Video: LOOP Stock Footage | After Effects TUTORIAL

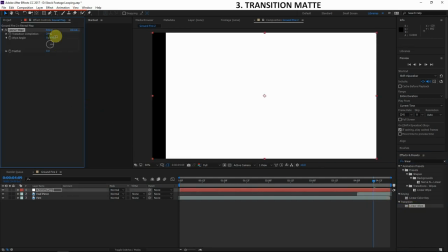244s
It's in the transition category, apply this to the new solid. so what I actually want to do is rotate the white angle like that
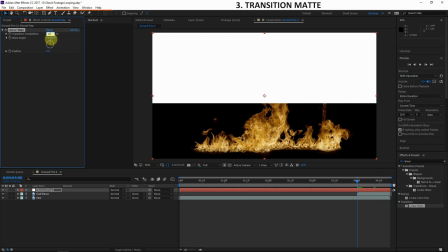252s
and now let's go to the beginning here I'm gonna turn the transition completion all the way up to 100 at a keyframe we can hit on the keyboard you
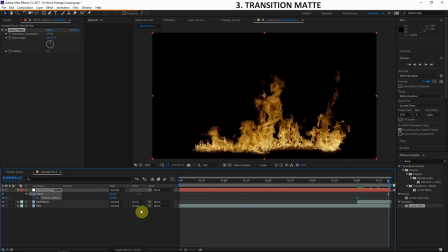261s
to open up the keyframe parameters let's just move forward to the end here and turn the transition completion down to zero so we're gonna have
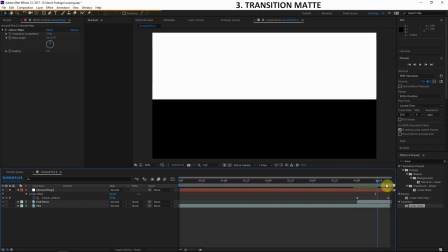269s
if I solo this layer you can see we're gonna have a animation and actually I wanted to animate from the bottom to the top so i can just
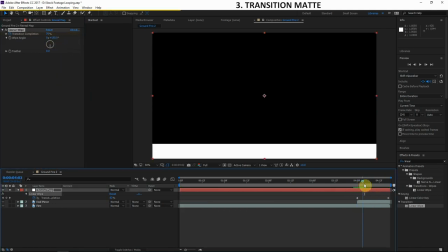277s
rotate this wipe angle like this so it's going to animate from the bottom to the top so this is going to be the
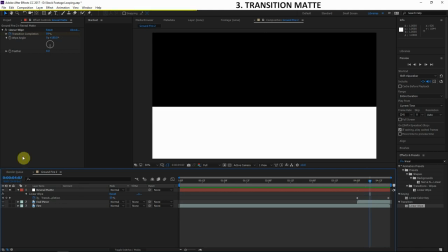283s
reveal mattes if you don't know what a matte is you're going to find out by the end of this video cool stuff the next thing we're going to do is is apply a fast blur effect so just the regular fast blur if you get the new version of after effects it's called legacy because
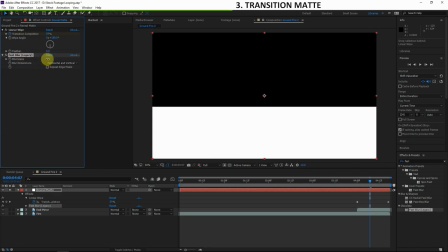297s
you know they're trying to do more advanced stuff but you know this fast blur works perfect here we're just going to add a little bit of blur maybe 15 pixels let's hit repeat edge pixels just like that.
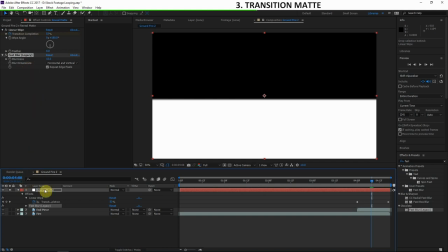307s
And we want to make sure this reveal mat is animating about the same speed as the fire.
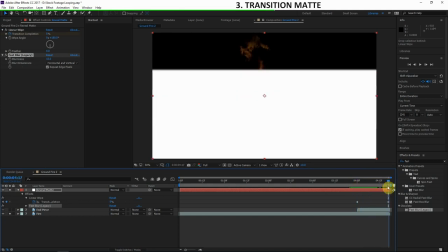314s
So as the fire moves upward the reveal mat needs to move with the fire so it blends with the motion of the fire so it's less conspicuous.
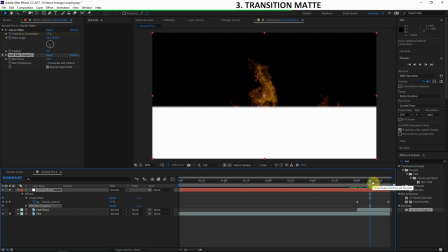323s
Alright. And the next thing we need to do is make this mat turbulent like the turbulent essence of the fire. So let's, gee, what kind of effect can we do to add turbulence? maybe turbulent this place you know that that might just uh add some turbulence yeah
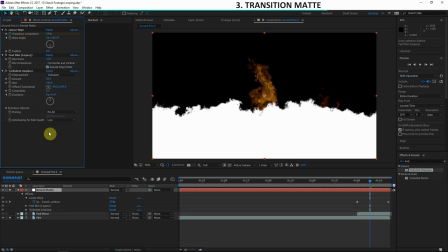338s
so turbulent this place let's turn the complexity up to about eight something like that that's gonna blend with the texture of the fire much better yes
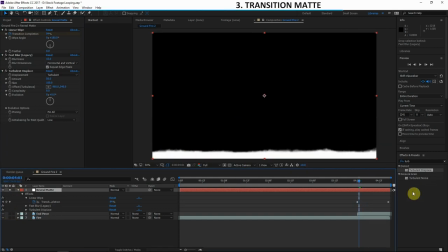347s
looks much better you can see here towards the beginning and there's not as much turbulence and that's because we pinned all the edges we could
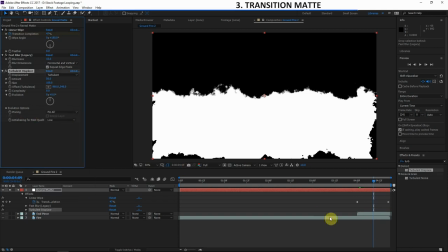354s
do a no pinning but actually some pinning would be good so just pin all because we don't really need much turbulence towards the bottom anyway yeah this will
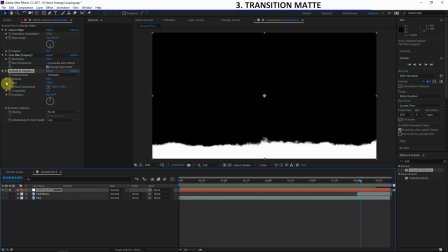362s
work just fine and now one last adjustment I'll do is I like to animate the offset turbulence that kind of go along with the animation makes
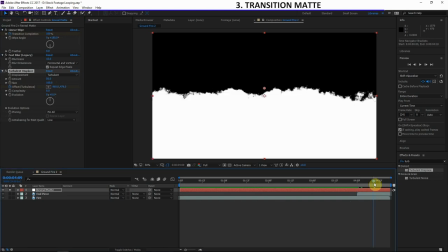370s
it a little bit smoother so let's add a keyframe to the turbulent offset let's move forward and we'll just animate this upward to kind of move with the uh reveal upward animation maybe something like that not quite just so that it doesn't just so that it kind of trails behind so it doesn't keep up um
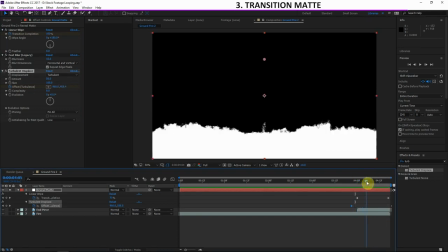386s
completely yeah just like that like I said we don't want this turbulent offset animation to
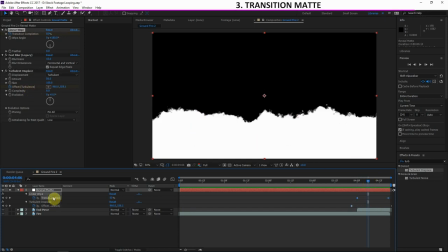391s
animate perfectly with the transition completion animation because we
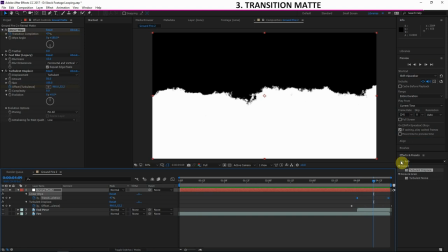396s
still want to change and evolve a little bit yeah something like that so now we're finished with our revealed map and i tried to cover this in detail but really you can create something like this fast there's only three effects pretty simple adjustments there's no like complex details you gotta make i'll just
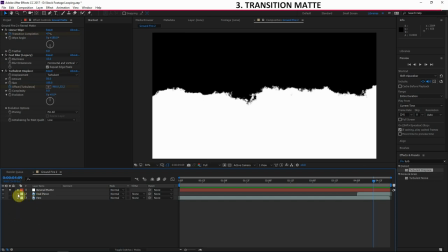411s
it just took kind of a long time because i'm explaining all the details but when you're creating this on your own it's not going to take very long at all you can do this fast. So how this is going to work is we're going to go to the end piece here and we're going to go to the track mat. If you don't see this track mat column here just toggle switches until you see it.
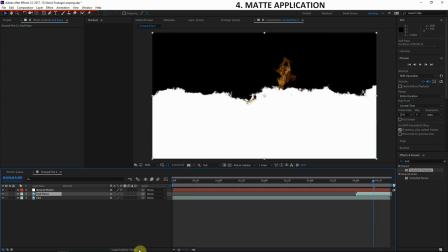428s
There's only two sets of switches so within one click you'll see it if you don't already see it. Alright and what we'll do is go to the end piece track mat drop down menu and let's choose alpha matte because we want this end piece to exist where
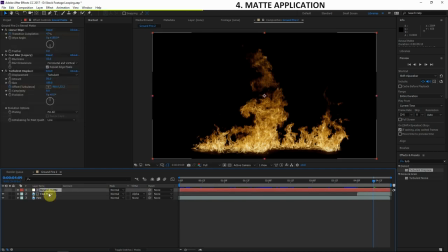444s
the reveal matte exists so that's that's how trackmats work so based on the alpha information this end piece is only going to exist where the layer above it exists so so for instance the
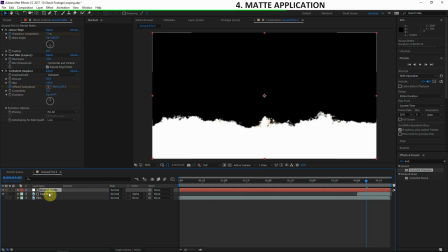458s
matte only exists in this place but since the end piece is doing alpha matte the end piece
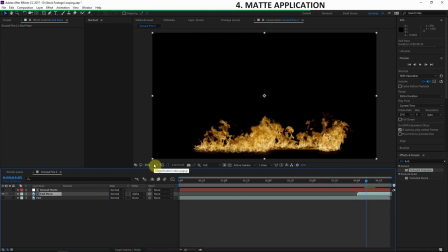463s
only exists in that same place as well so hopefully that makes sense that should make sense okay so this is looking pretty radical but there's probably
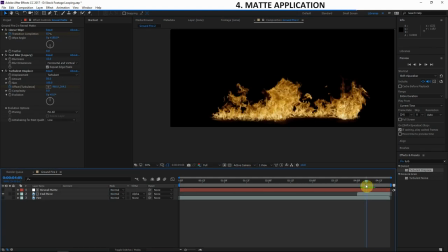472s
a few things we can do to smooth this out a little bit okay let's go ahead and turn on all the layers and see what we have so far i'm gonna turn on
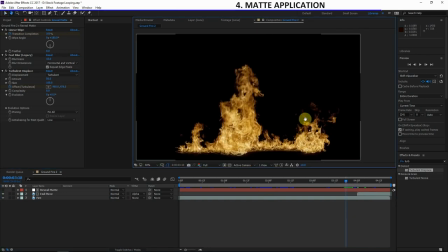478s
this bottom fire layer and let's see how seamless this loop is not